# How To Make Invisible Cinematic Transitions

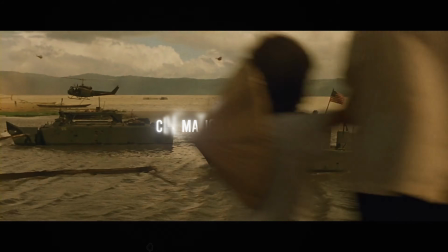0s
Hey guys, cinematic transitions are invisible.
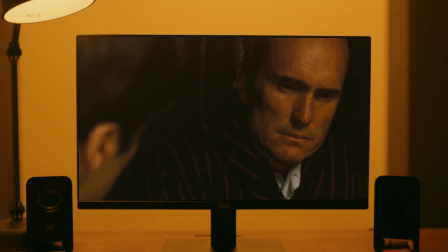3s
When it comes to film editing, one of the most powerful tools in an editor's arsenal is actually the invisible cut.
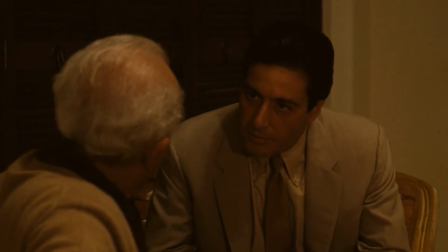11s
This technique, mastered and often employed by legendary editors like Walter Murch, is all about maintaining the seamless flow of the narrative, ensuring that the audience remains completely immersed in the story. Unlike obvious cuts that draw attention to the editing itself, invisible cuts are designed to go unnoticed,
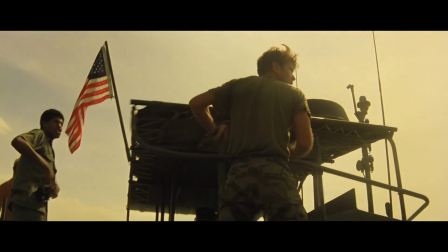29s
preserving the illusion of reality and continuity. Hey guys, the sponsor of this video is actually me and my team.
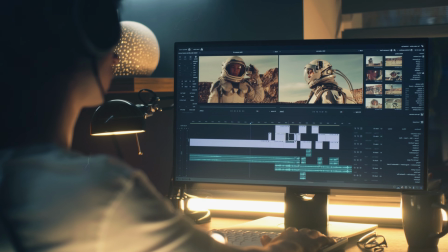35s
You're actually sitting here in front of a computer right now editing when you should actually be out building relationships with your friends and your family.
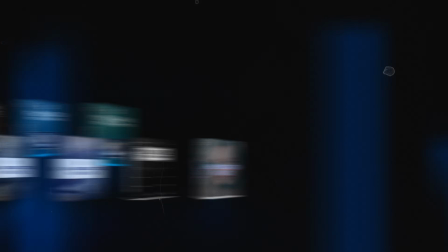41s
Click the link in the description to get a crazy discount on our total collection bundle,
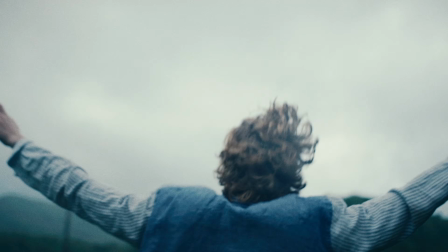45s
which will cut your editing time in half and free you away for having to work all day on the computer. I'm gonna give you all of these crazy,
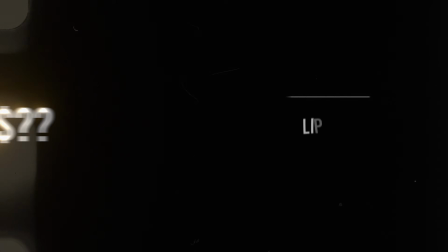52s
incredible effects packs for this crazy low price. Click on the link to support us, but more importantly, to support yourself. Let's talk about Walter Murch for a sec. Walter Murch, and you gotta read his book in the blink of an eye, by the way,
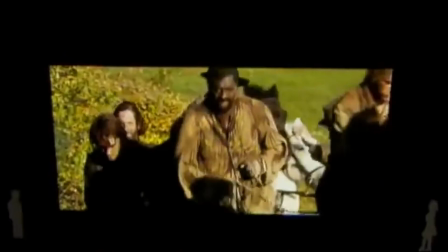65s
is a renowned film editor and sound designer who has been a pivotal figure in bringing the concept of the invisible cut to the forefront of cinematic editing.
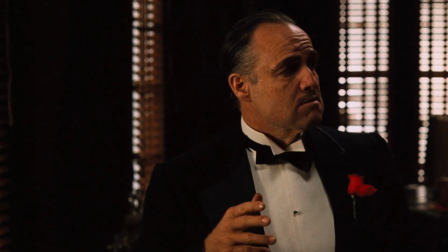74s
His work on classic films like The Godfather and Apocalypse Now demonstrates his mastery in this technique.
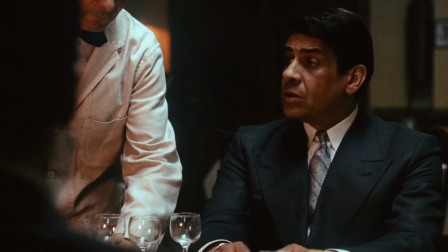81s
Murch's principles focus on maintaining the narrative rhythm, ensuring that each cut is motivated and unobtrusive. Okay, now let's talk about actually defining the invisible cut.
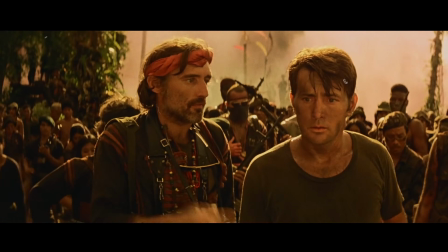92s
An invisible cut is essentially a transition between two shots that's so smooth, it goes completely unnoticed by the audience.
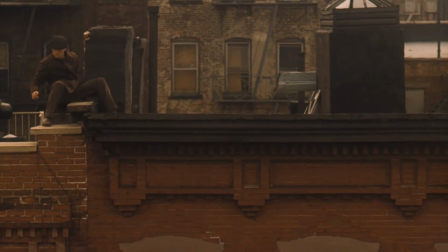100s
This technique is really crucial in maintaining the illusion of a continuous world in the film,
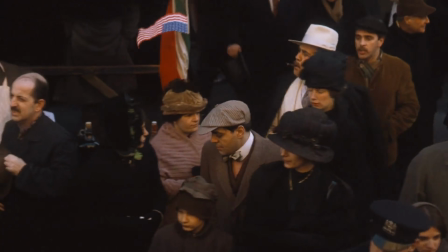105s
as it helps to prevent the audience from being jarred out of the narrative. The goal is to keep viewers so
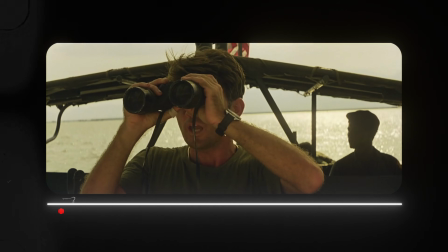110s
engaged with the story that they're not continuously aware of the edits that are taking place. Okay, so let's go over a few techniques now for actually achieving these invisible cuts.
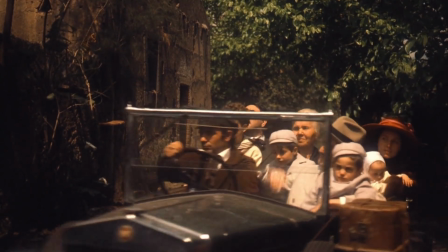119s
First technique is called match on action. This involves cutting from one shot to another shot while maintaining continuity in the subject's actions.
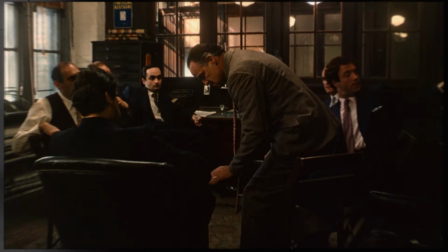127s
For example, if a character sits down in one shot, the cut is made mid-action and the movement is completed in the next shot.
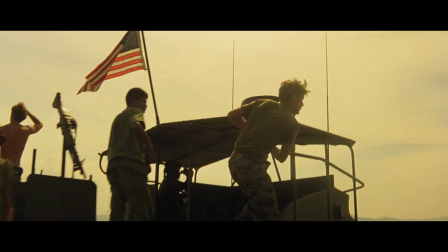135s
This continuity of action helps mask the cut. Next technique is called eye trace. This principle is based on the natural movement of the viewer's eye. Now, by understanding how an audience member's eye travels across the screen,
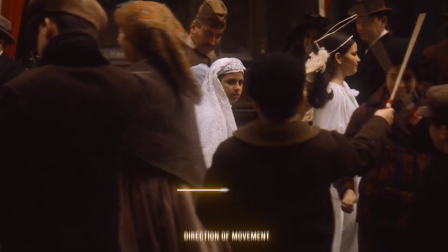150s
an editor is actually able to place a cut in a way that follows this natural movement, thereby making the transition a lot less noticeable. Another technique is called the graphic match. This technique involves matching colors, shapes, or textures between consecutive shots.
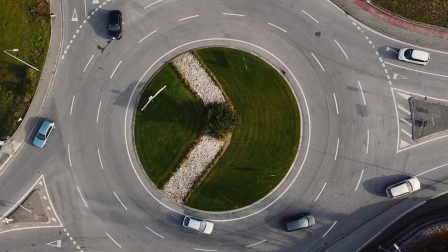165s
For instance, a circular shape in one shot can be matched with a similar shape in the next, creating a visual continuity that disguises the cut.
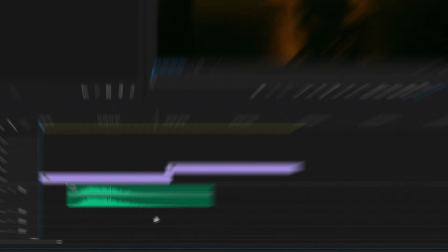173s
Another technique is called sound bridges. This involves extending the sound from one shot into the next shot. This can be extremely helpful in disguising visual cuts.
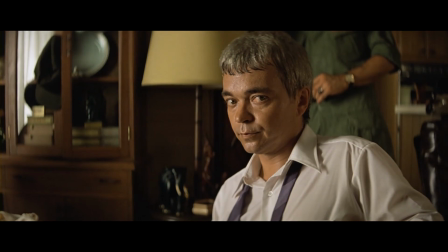182s
This can be extremely effective in dialogue scenes where the continuation of a character's voice over a cut can make the transition seamless. Invisible cuts have been used to a great effect in many popular films.
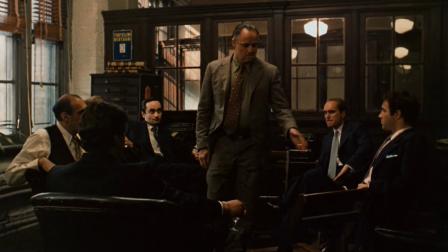194s
A classic example is The Godfather, where Murch employs these techniques to create a fluid narrative experience.
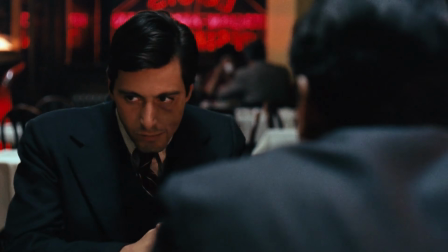200s
By analyzing these scenes, we can see how subtle and effective the invisible cut can be.
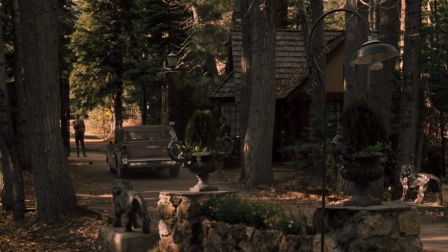205s
Check out how the match on action technique is being used right here. And check out this sound bridge right here.
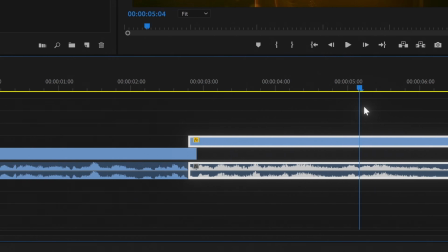214s
To master the invisible cut, editors should practice spotting opportunities to use these techniques actually in their own footage. Because it's not just about the mechanics of cutting, but also it's about developing an intuition for rhythm and flow in storytelling.
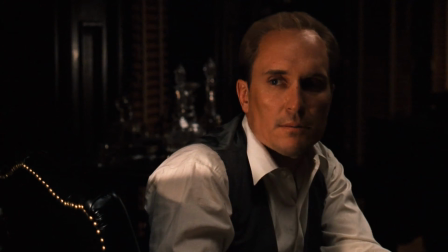226s
Practicing these techniques will regularly help in developing the skill to execute invisible cuts effectively. All right guys, here's something. Can you guess what the opposite of an invisible cut is? That's right, you guessed it. A very visible one. Check out this next tutorial about deflective transitions. These are cuts that are meant to be seen, and it gets crazy.